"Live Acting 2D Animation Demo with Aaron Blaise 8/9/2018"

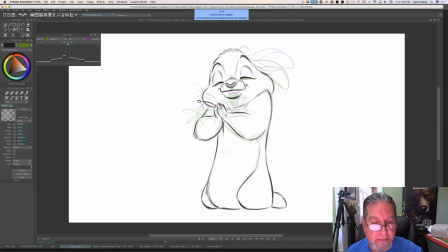21:18 And then 5 years later, here we are. Here we are. Can you please explain timings? I find it confusing and can never get the hang of it, no matter how much I was taught at the university. Yeah, timing is a funny thing. Timing is subjective. Timing,
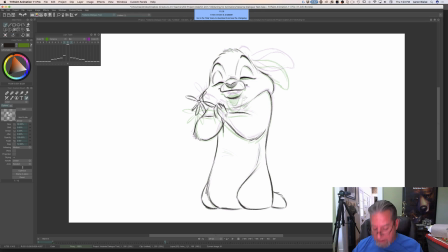21:38 it's subjective. It's one of those things where anybody, 2 different people, 3 different people, 5 different people can time out a scene and they'll all time it differently. It's really what you feel is right. And so,
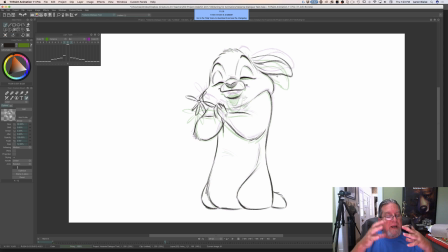21:54 when I'm timing, I tend to have my timing a little bit, just a tiny bit soft. Especially with a character like this, I like it to be a little bit soft. I want fluidity in my animation.
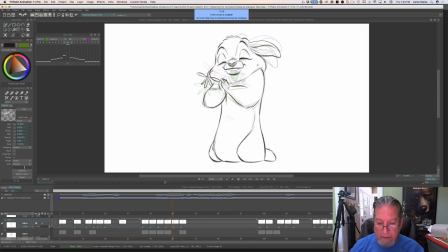22:12 And so you'll see that when it moves, Memories. They warm you up from the inside. there's a little bit of a softness to the way everything kind of slows out and slows in to different poses. They warm you up from the inside, but they also tear you.
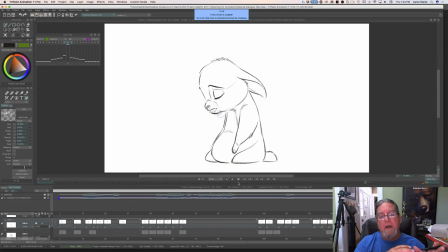22:31 You'll also notice that from a timing standpoint on the dialogue, I'll lead a lot of the what's being said. I'll start to hit the pose before she's saying it because we tend to do that.
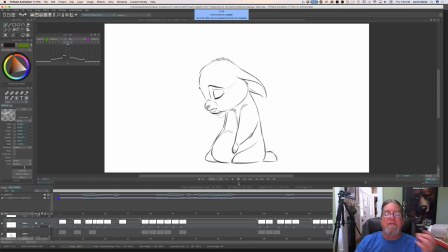22:44 We tend to anticipate our posing before we vocalize whatever it is that we're vocalizing. If you want to show them a complete version, you can show them the cat one you recently did. Oh yeah. So let me pull up the cat version.
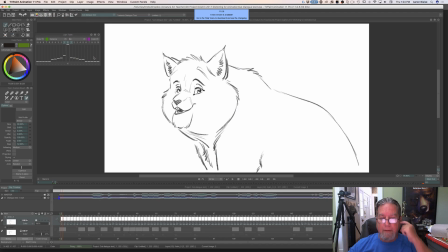23:04 Because that shows like the complete fluidity of the animation. So here's what I'm talking about with the fluidity. I try to get it nice and fluid, and you'll notice that he'll hit poses. Well, it'll feel like he's hitting them right on the money, but he's actually hitting these poses before he's talking.
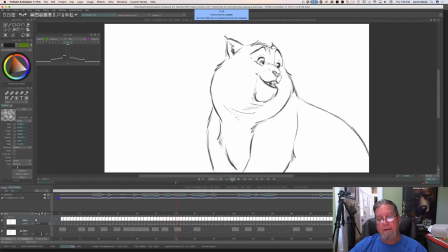23:22 Well, it does sound plausible enough tonight, but why don't we wait till tomorrow? Let's wait for the common sense of the morning. Well, it does sound plausible enough tonight, but why don't we wait till tomorrow?
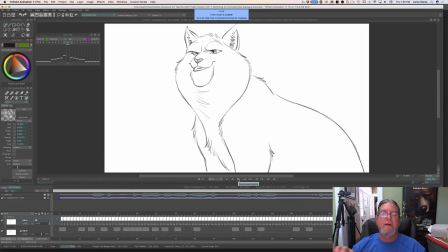23:37 Let's wait for the common sense of the morning.
You'll also notice my personal style, I'm always trying to find arcs and fluidity. I'm thinking about 3-dimensional space when I animate, but I'm also thinking about the 2-dimensional space of the screen. And I like things to move in fluid motion.
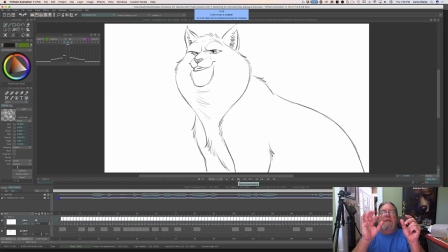23:54 I don't like any hard angle changes because it can be jarring, especially in a very calm scene like this. So I try to find pleasing, fluid action from a 2-dimensional standpoint. And then I also add in the 3-dimensional element of them moving in and out and that sort of thing.
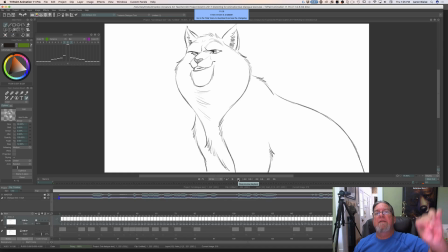24:10 So what you'll notice is a lot of arcing in my work, and opposing arcs. Sometimes they'll arc this way and then back the other way. Sometimes they'll arc this way and then continue through the arc. And you'll see that in this animation.
Well, it does sound plausible enough tonight, but why don't we wait till tomorrow?
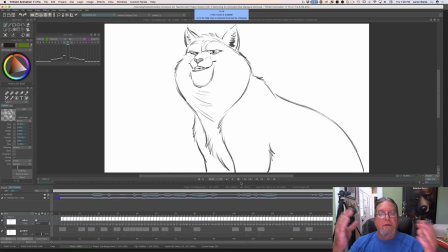24:29 Let's wait for the common sense of the morning.
So I'm always trying to find that fluidity within my timing. And so the best thing I can tell you on timing is that it is very subjective, and
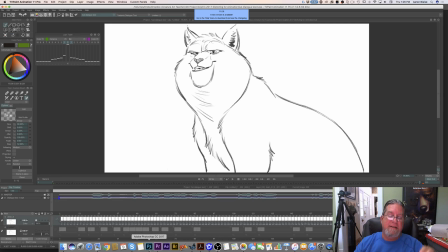24:43 one thing to avoid is evenness in timing. And let me jump back to my other dialogue.
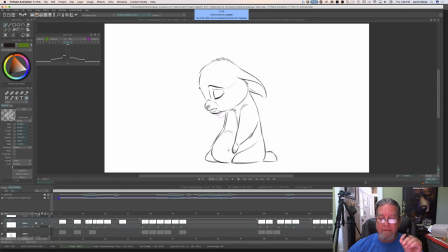24:52 And this is very close to being even, but I found places to break it up.
Memories. They warm you up from the inside, but they also tear you apart.
So you'll notice that the phrasing is fairly even,
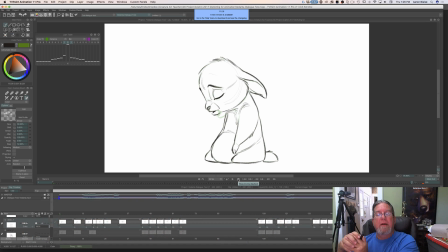25:08 but I'm trying to find poses to hold a little bit longer and then get out of them maybe just a little bit late and then get into another one a little sooner. And what that does is it adds a little bit of texture in your timing. Think about music. Music can be really boring if it's really even.